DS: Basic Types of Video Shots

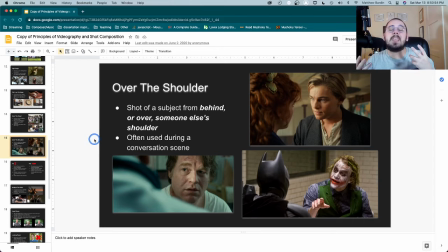So this is a way that you can have both characters in the shot, and they're talking back and forth, and you can just jump between the 2 over the shot shoulders, so you can look at whoever is talking,
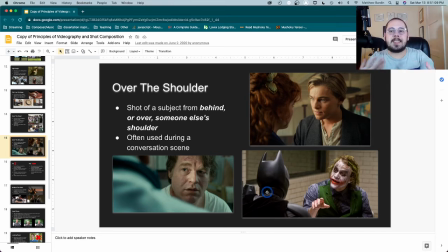and then flip to the other person. So everyone's still in the scene. You can see their reactions back and forth, things like that. And it's a very natural way to frame a conversation. It's probably most places you've seen an over-the-shoulder shot.
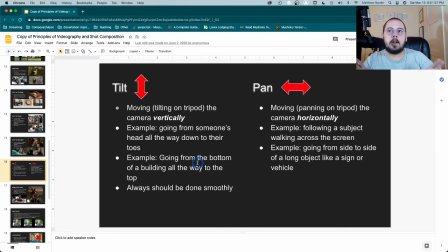All right. The next techniques are very similar, but they're just done differently. So the first one is tilting. And actually,
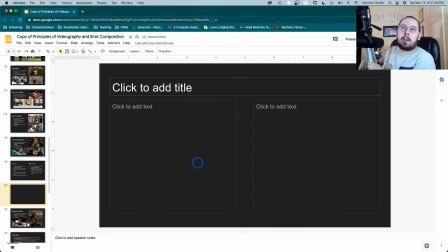I have my camera on a tripod here. That's not what I wanted to do. I'm trying to improv. Let's
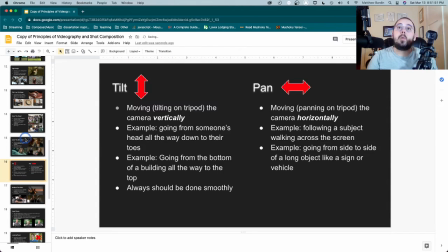undo that. All right. So tilting a camera, tilting on the tripod is essentially when you move it up, come on, up and down vertically, like so. All right.
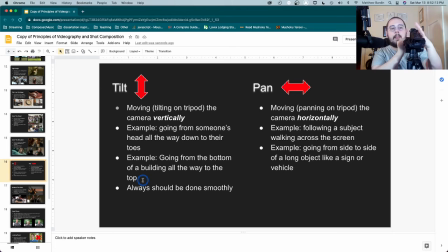So again, if you wanted to go, from a head to toe shot, showing something vertically, you can smoothly pan, or tilt, I should say, up and down. This is something you should always do smoothly. It's very jarring if you do this kind of motion.
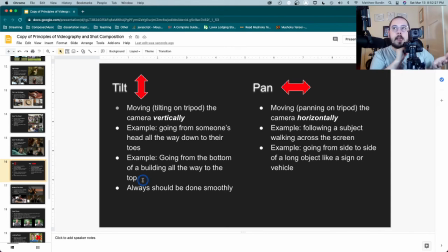It's very annoying. Panning, again, you should probably put all this on a tripod to make it smooth and even, is pretty much the exact same thing, only you go horizontally.
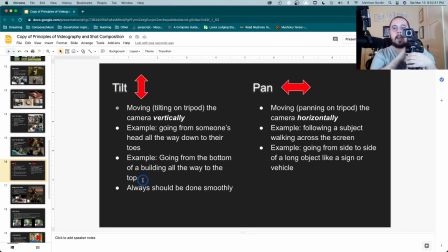Again, moving left to right. So again, if a subject was moving across the shot, you would follow them with the camera by panning to keep them in the center or so of the shot.
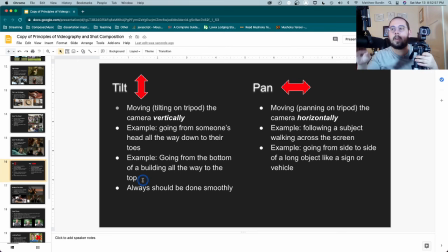You could also use this, again, to fill out a scene. You could, again, move left to right in just about any kind of scenario. If you've ever worked with audio before, again, panning, moving between the left and right speaker,
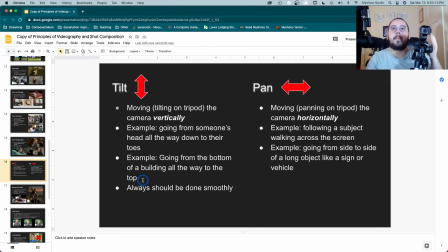it's the same kind of idea, just with a video camera. A medium 2-shot.
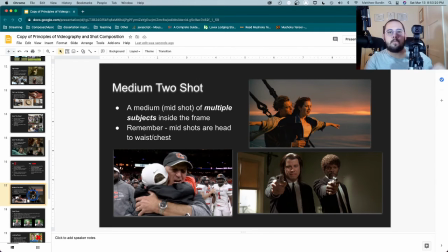So think of a mid-shot, just like we talked about before. Again, from more or less the waist up. I'm going to put this down. We'll bring it back if I need to. But again, from the waist up, the only difference is now you have two,
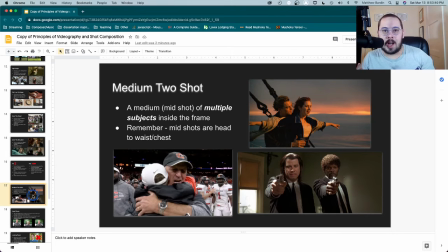or sometimes more, but generally two, because two shot. These names are very descriptive. Um, two or more subjects in the scene. So again, we got Titanic, Pulp Fiction, two characters here, waist up,
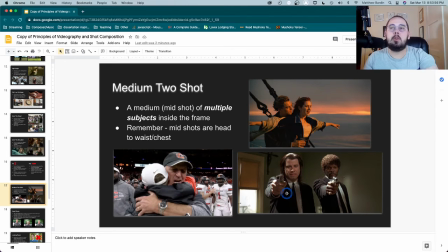approximately two subjects in a medium shot. So again, you get the head to the waist or chest area.
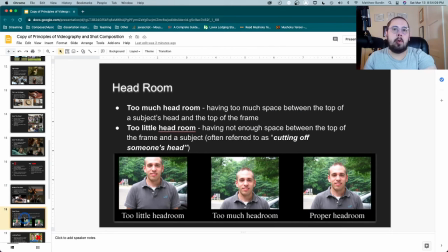So this is what I was talking about with headroom. So you want to balance your shot. Think rule of thirds when you're doing this. So again, too little headroom. They're cutting. I'm not even going to try that. We have the examples on the screen. They're kind of cutting off the top of the head.
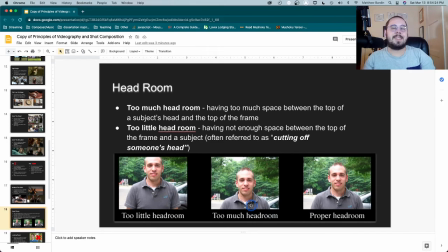Too much. It just seems weird and poorly balanced. Like we're just seeing too much of the background here to be focusing on the subject here. The proper headroom, everything is pretty much properly balanced. Again, following rule of thirds kind of setup.
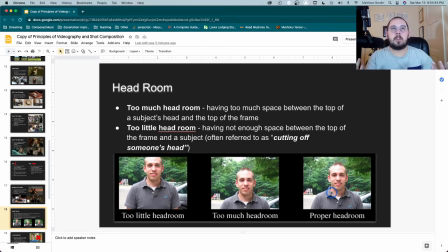It just is naturally framed in the shot. So again, there's not too much, not too little. We can set things up that way. All right.
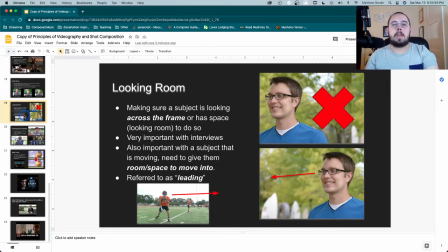Looking room.
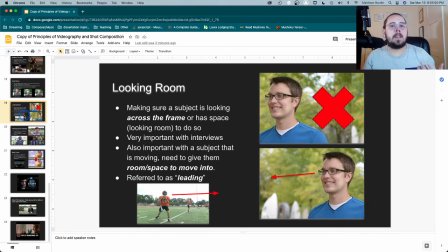This is an important idea, again, with balancing. Only instead of going vertically, we're thinking horizontally.
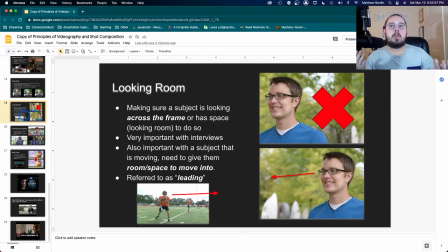So you almost always want to have your subject facing the negative space in your shot if it's not something head on. So let me go this way so I'm still facing the microphone. So let's say you wanted to have a shot here.
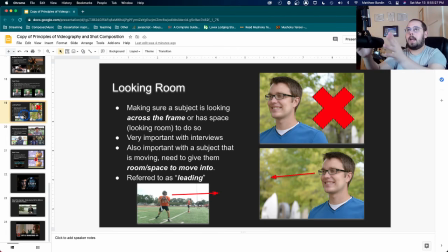My looking room is this way. I'm looking across the shot here. So we can see, again, we kind of see that I'm looking off in the distance, and it's balanced. We want to see what we're looking at, what we're leading to, like a leading line.
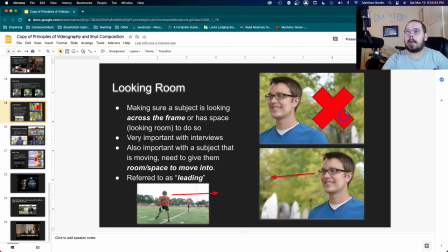There, unless something is happening back here, which in this case there's not, there's no reason for any of this to be in the shot, and it's just going to feel awkward and poorly balanced.
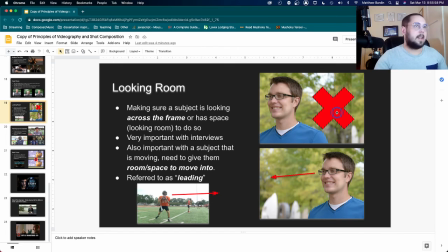So no one's going to enjoy that. Again, to illustrate that, let me get on this side of the frame, and I'm going to look over here and talk that way. And it's just going to be kind of weird. Like, why am I doing this? Why am I off balance trying to look at, in this case, my very bright light while I'm talking?
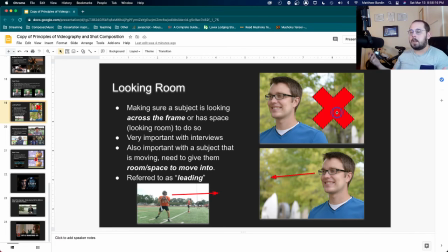Whereas if I were to be over here and talk, it's a little more natural, a little more balanced. I'm not going to stay over here. But again, we can see that I am looking into the frame.
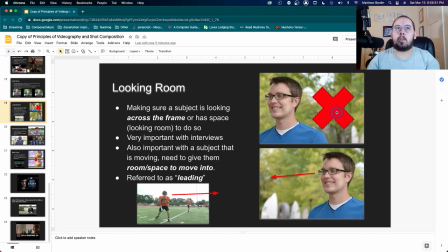That's the most important aspect right there. All right.
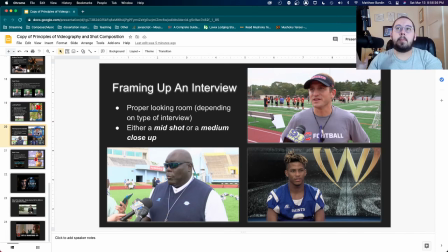Framing up an interview. So when you're setting up an interview shot, you want to make sure that they have this looking room. Again, you want to be a little closer up on them because, again, you're focusing on the person here that you're interviewing.
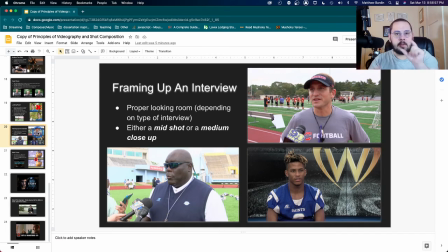Would make no sense to have a wide shot while you're trying to interview one person. Full shots are also a little weird. So again, medium shot or a close-up tend to be the better things. But you want to give them just a little bit of looking room. You see they're looking off to the sides here.
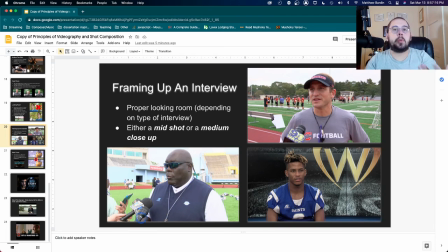It gives a little bit of depth and leading into the shot. So it can be very useful. And just give a little bit extra to your shot, as opposed to how I end up doing this for most of my videos, where I'm looking right in the camera.
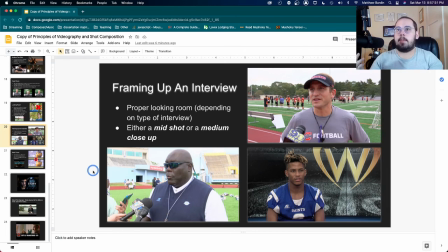So sometimes I'll kind of look off to the side just to help with that a little bit.
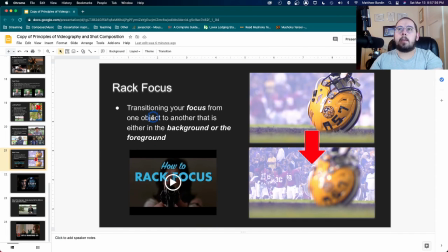Rack focus. It's not going to let me play the video. So again, this is a way that you can transition the focus from the foreground to the background. And everything is a little different depending on which cameras you're using. But we can kind of see the differences here,
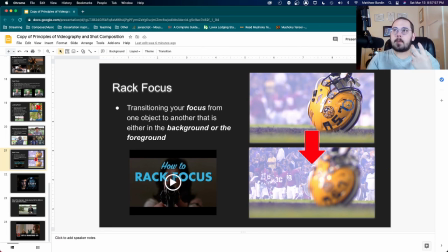where the focus starts very close on the subject of the helmet, and in our video it would gradually transition so the background is more in focus. I'm sure everyone has seen this in this kind of transition.
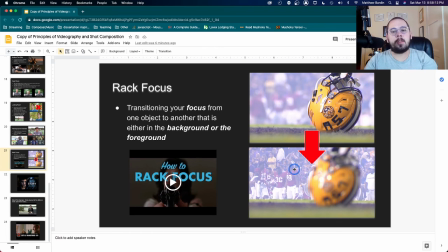It's a great way of shifting the attention from something up close to something far away, and kind of changing the perspective, moving the story along. Again, it can be done slightly differently based on the camera you're using or the video editing software.
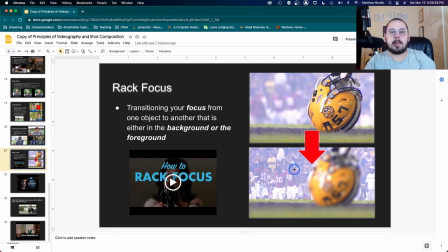When I post this, I'll be sharing the slides so you can check out some of these videos on your own. All right.
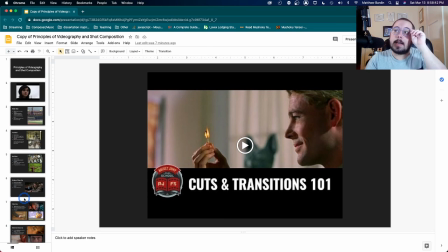And again, you can check out some of these videos right here in the slides, talking about different kinds of transitions, things like that. So that's going to kind of wrap it up just for this video. Again, I'll have all of this available for you.
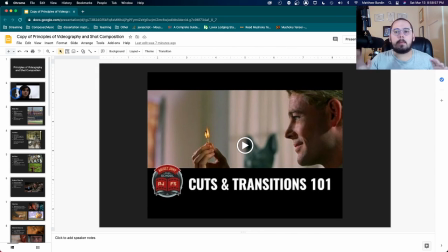Definitely, if you have questions, feel free to reach out. Comments are always great, so I'll be happy to answer all of those. And I think that's just about it.